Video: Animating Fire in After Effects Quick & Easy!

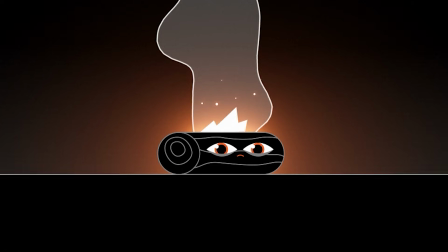[0:00]
Here's how to animate fire the quick and lazy way, a 2D stylized fire that I love and have done many variations of, and along the way I want to introduce you to a few features in After Effects you might not know, and a key element that makes all fire animation extra fiery.
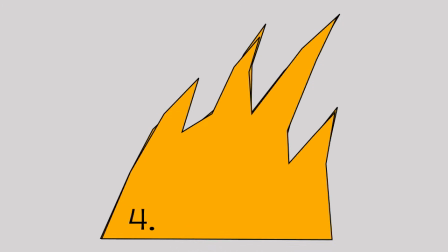[0:15]
So there are three main variations of this, each works by having about four frames or so slightly different but similar enough to the frames next to it, and there are a few ways we can do that.
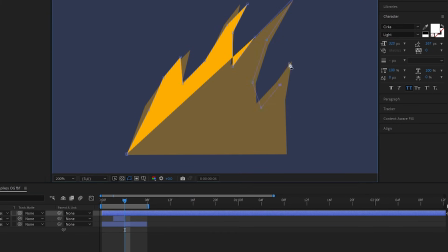[0:24]
In After Effects we could just draw four slightly different versions on new shape layers and play them in a sequence,
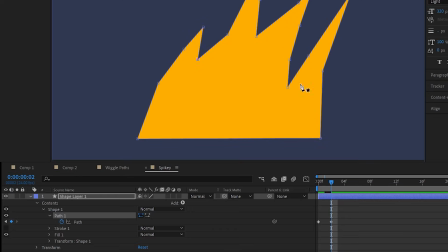[0:29]
we could also do the same but all on one shape layer keyframing the path property of the shape layer and just moving the points around a bit in each one that way we
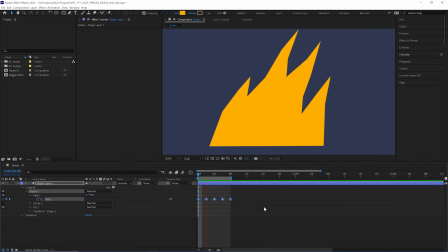[0:37]
get the animation between the keyframes and we can make it faster or slower by spreading out those keyframes and if you want to spread out keyframes while keeping the same proportions between them we can just select them all hold alt or option and drag out the first or last keyframe and to remove all the motion between the keyframes select them right click and choose toggle hold keyframes
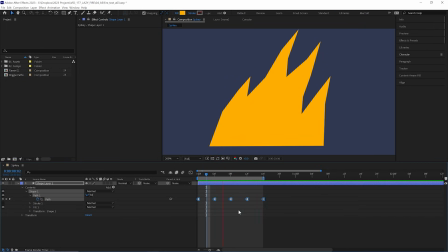[0:56]
so they're nice and frame by framey just snapping towards each new drawing. Now we can also approach this a different way.
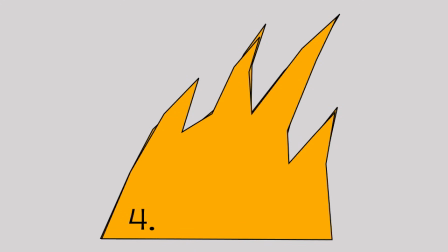[1:03]
Instead of drawing each path for the fire shapes, we can draw it once and then tweak it with an effect. So let's see what that looks like in a new comp with these two examples on the same shape layer.
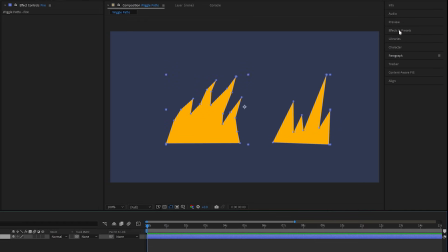[1:12]
To add some slight random motion, our first instinct would be to add maybe the turbulent displace effect and animate its evolution to get it kind of wobbling all over the place.
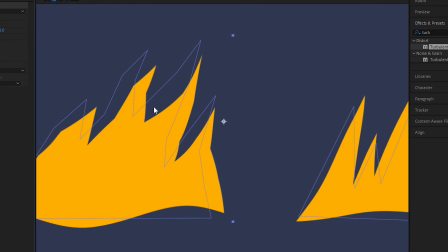[1:21]
But no, that is going to ruin our lovely straight lines which are integral to the aesthetic of this specific stylized fire. Get something similar that warps our animation subtly but keeps our lines straight and angular, we need to use another effect.
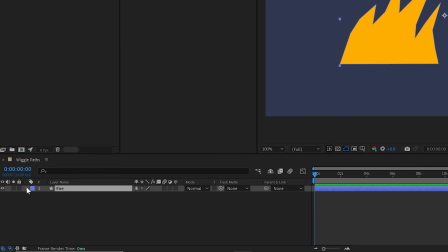[1:33]
But not the usual friendly effects we find over here. The sneaky are they even effects that we find way down here next to add in our shape layer contents.
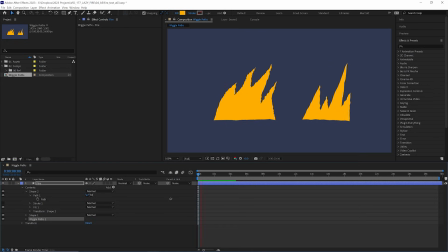[1:42]
And we want to add here wiggle paths. And what wiggle paths does is randomly adjust the path of our shape.
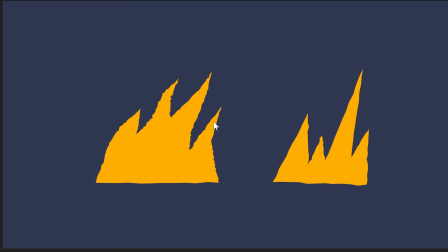[1:47]
Kind of like the rough and edges effect when it's left at its default setting.
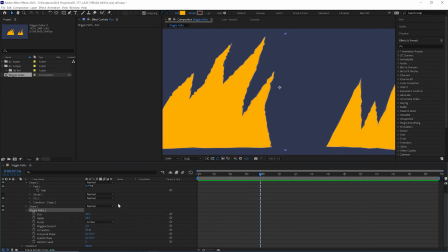[1:51]
But we do have some more interesting options if we open up its properties. let's just turn these size up a little bit so we can see a bit more clearer what's happening and that is that it's created these extra jagged details and is moving them around which is really just what we were
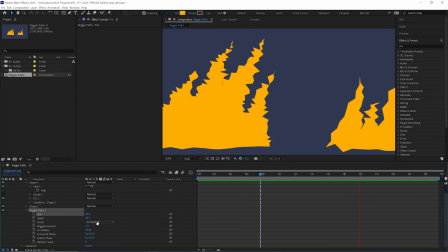[2:05]
doing earlier frame by frame and it's currently jagged because the points are set to corner we can change that to smooth if we want a more rounded look but let's keep it to corner and turn the detail right down to zero so it's clearer exactly what it's doing and it is moving each
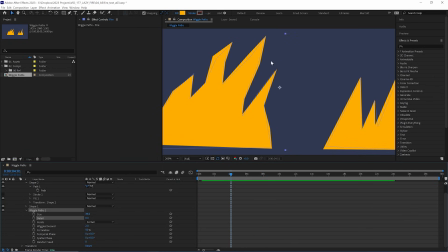[2:20]
point that we've drawn on our shape layer randomly around just like the wiggle expression and if we increase the details just from zero to one we can see that it adds one extra point in between where we've already drawn our points so in between these two points we have here it has drawn
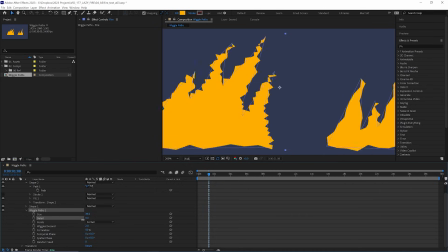[2:35]
an extra one in between and if we increase it further it adds more and more points let's take it back down to one and
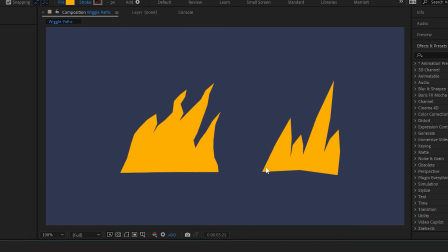[2:42]
because this is adding extra points you might want to keep your shape a little bit simpler than you intend like i've done with the one on the right here
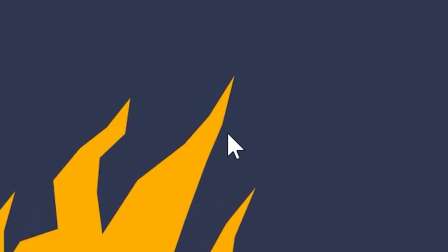[2:49]
so it doesn't get too detailed and find more places where it really just looks bizarre and it's also looking way too smooth here so let's add the
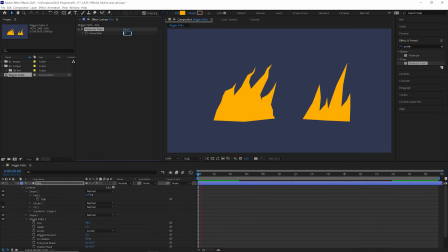[2:56]
posterized time effect and let's put that way down to eight frames a second now it is looking a lot more hand animated and we can also increase the wiggles per second up to four so it animates a bit faster there now wiggle path definitely has its limitations I really think
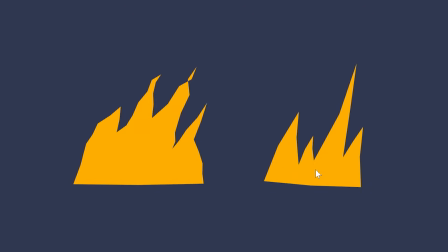[3:12]
this works better the more simple and minimal your animation is but it is great especially for adding a stop motion cutout effect in particular like this fire we've got
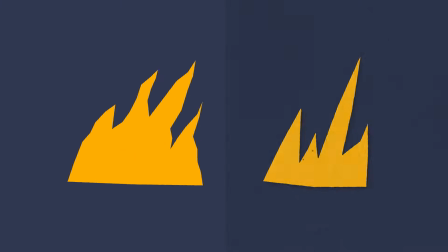[3:20]
here on the right slap a looping paper texture on that some drop shadows and baby you've got a stew going now the wobbly curved style
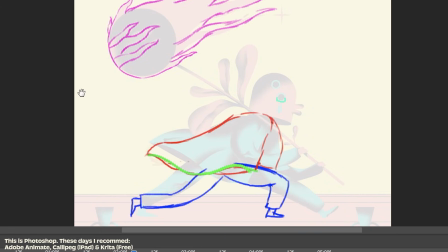[3:27]
of fire I think is great but I do prefer to do that in frame by frame drawing software again drawing four or so duplicates of that one image
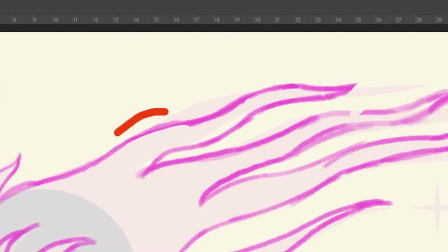[3:34]
with some slight differences but this time making the curve of the fire move up the flame until it connects to the one above and you get a
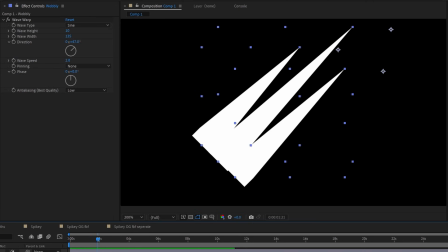[3:40]
nice loop now you can mimic that with a tapered stroke in after effects with some wave warps but you do miss out on that roughness and
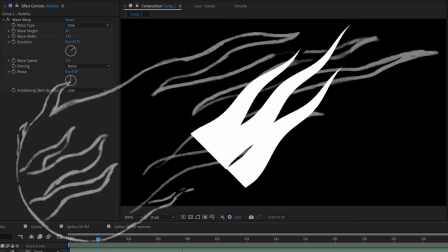[3:47]
chaos that you get from drawing it roughly frame by frame now the last element is something that will work in pretty much any style of fire and that is to add these individual loose flames flying away and we can do that easily enough in after effects with just a shape layer we're going